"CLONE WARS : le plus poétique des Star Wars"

C'est de la poésie, ça rime. C'est une phrase célèbre de George Lucas qu'on peut entendre sur le making-off de la menace fantôme, dans lequel le réalisateur évoque la ressemblance entre ces deux trilogies Star Wars.
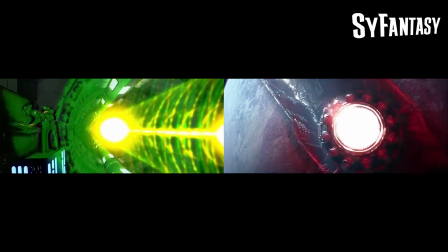Une ressemblance qui n'a jamais été aussi évidente que depuis la sortie de The Force Awakens, mais malgré les rimes riches, parfois trop riches tant elles deviennent indigestes, du film de J.J. Abrams, je considère aujourd'hui la série Clone Wars de Tartakovsky comme l'œuvre Star Wars la plus poétique qui soit.
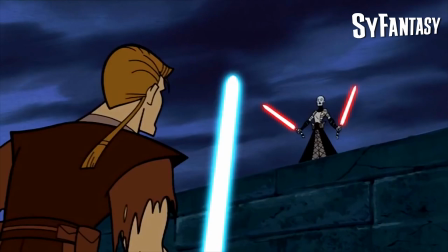Originaire de Russie, Genndy Tartakovsky va très vite quitter son URSS natal pour les Etats-Unis, à une époque où il ne parle pas du tout la langue, qui va lui être enseigné par différents cartoons, et notamment ceux des Looney Tunes ou d'Anna Barbera.
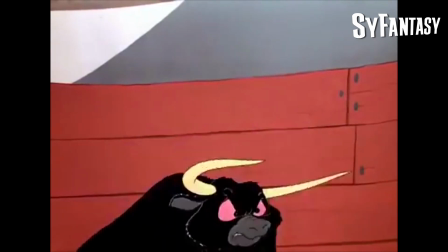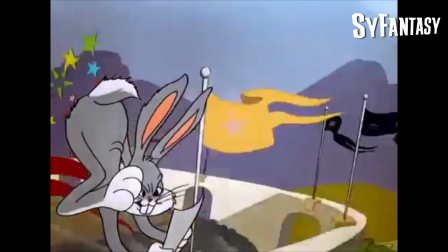Ce sont ces dessins animés qui vont lui donner sa science du langage, qui paradoxalement passe par une économie de mots, ce qui est assez typique de la poésie quand on y pense, puisque ce genre littéraire revient à exprimer plus de choses avec moins de mots.
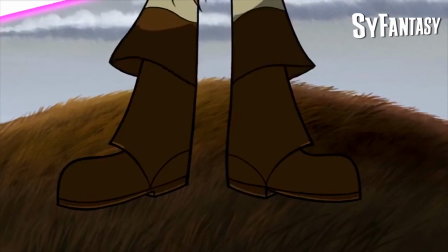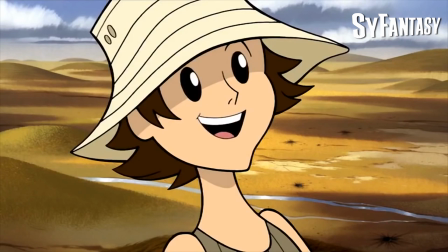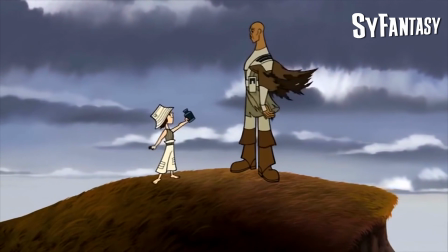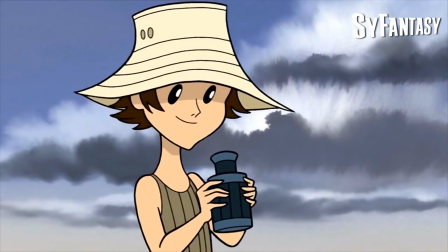S'il existe plusieurs définitions de la poésie, toutes s'accordent en effet sur un point, un certain nombre de contraintes, qu'elles soient rythmiques ou sonores, et de formats à respecter. Et toutes ces règles, Genndy Tartakovsky va les utiliser pour magnifier son propos sur Star Wars.
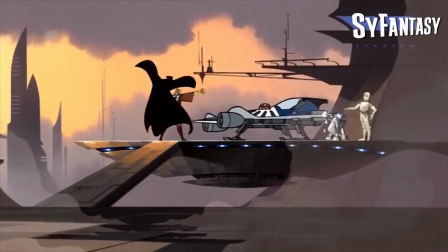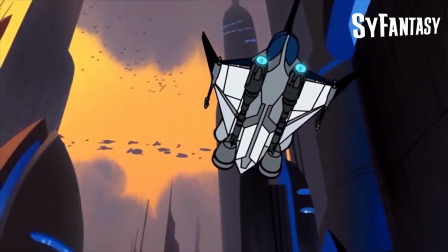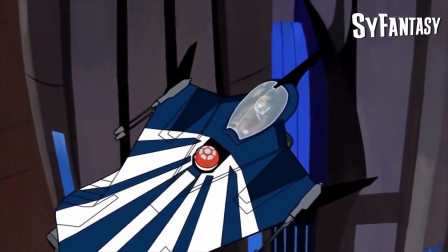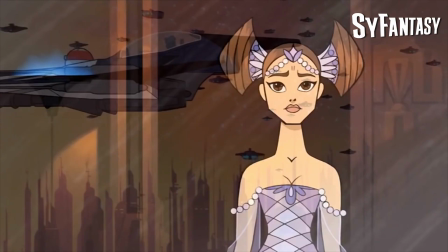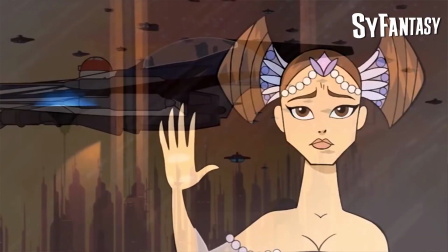Il y a par exemple ce moment touchant, mais qui en dit long et sans un mot, sur la relation initiant Anakin à pas de mieux.
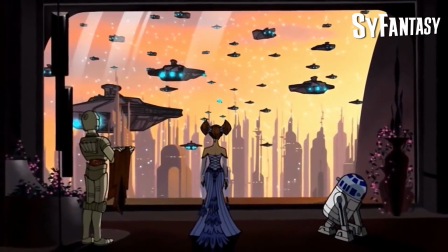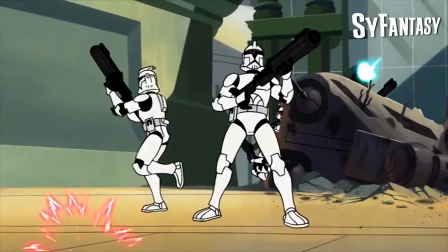Ou encore un épisode quasiment nuet où des soldats clones ne s'expriment qu'avec des gestes,
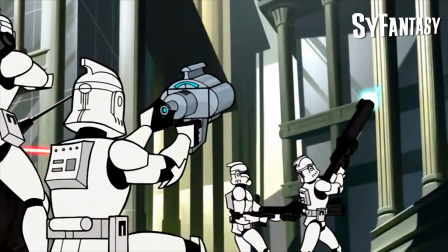un impératif militaire réel qui, transposé dans l'univers Star Wars, devient poétique sous la réalisation de Tartakovsky.
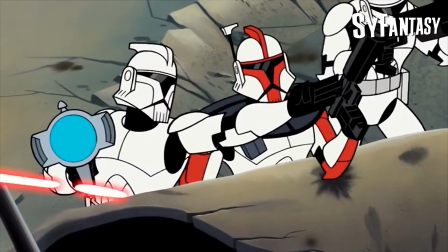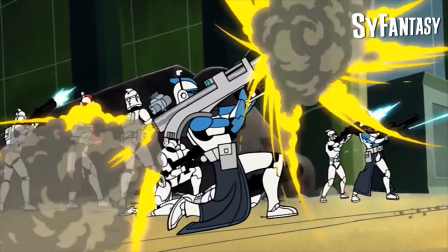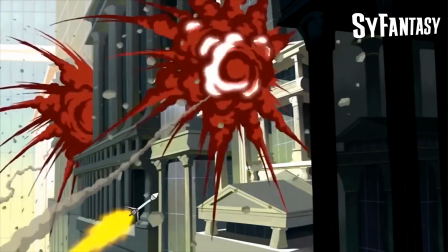Mais la poésie, ce n'est pas uniquement utiliser moins de mots. Certes, en étant moins nombreux, il gagne d'emblée en puissance et en force.
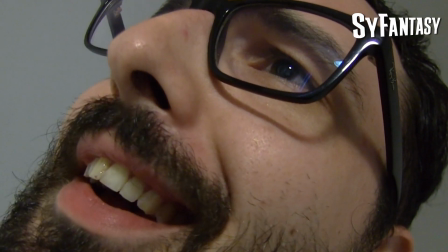Comme la force de Star Wars ! Mais la rareté ne suffit pas. Le rôle du poète n'est donc pas que de rationner les mots, c'est aussi de sculpter l'énergie qu'il dégage avec son style pour leur donner le plus d'interprétations possibles.
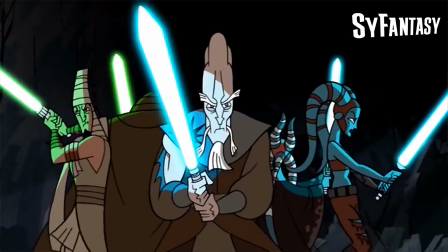Et de ce côté-là, Tartakovsky brille aussi, en témoigne deux exemples. Celui de la cadenière, tout d'abord, qui ouvre la deuxième partie de la série.
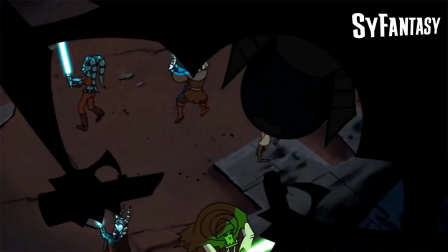Krivius mène alors une partie de chasse en tuant les Jedi comme des animaux, mais c'est bien un engin à la gueule animale qui transforme le chasseur en chassé.
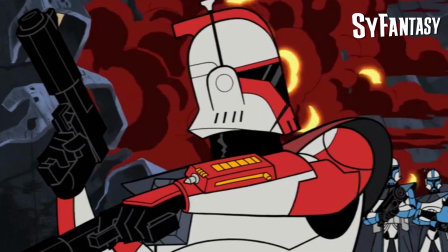Une belle métaphore, doublée d'une mise en scène de l'action incroyable.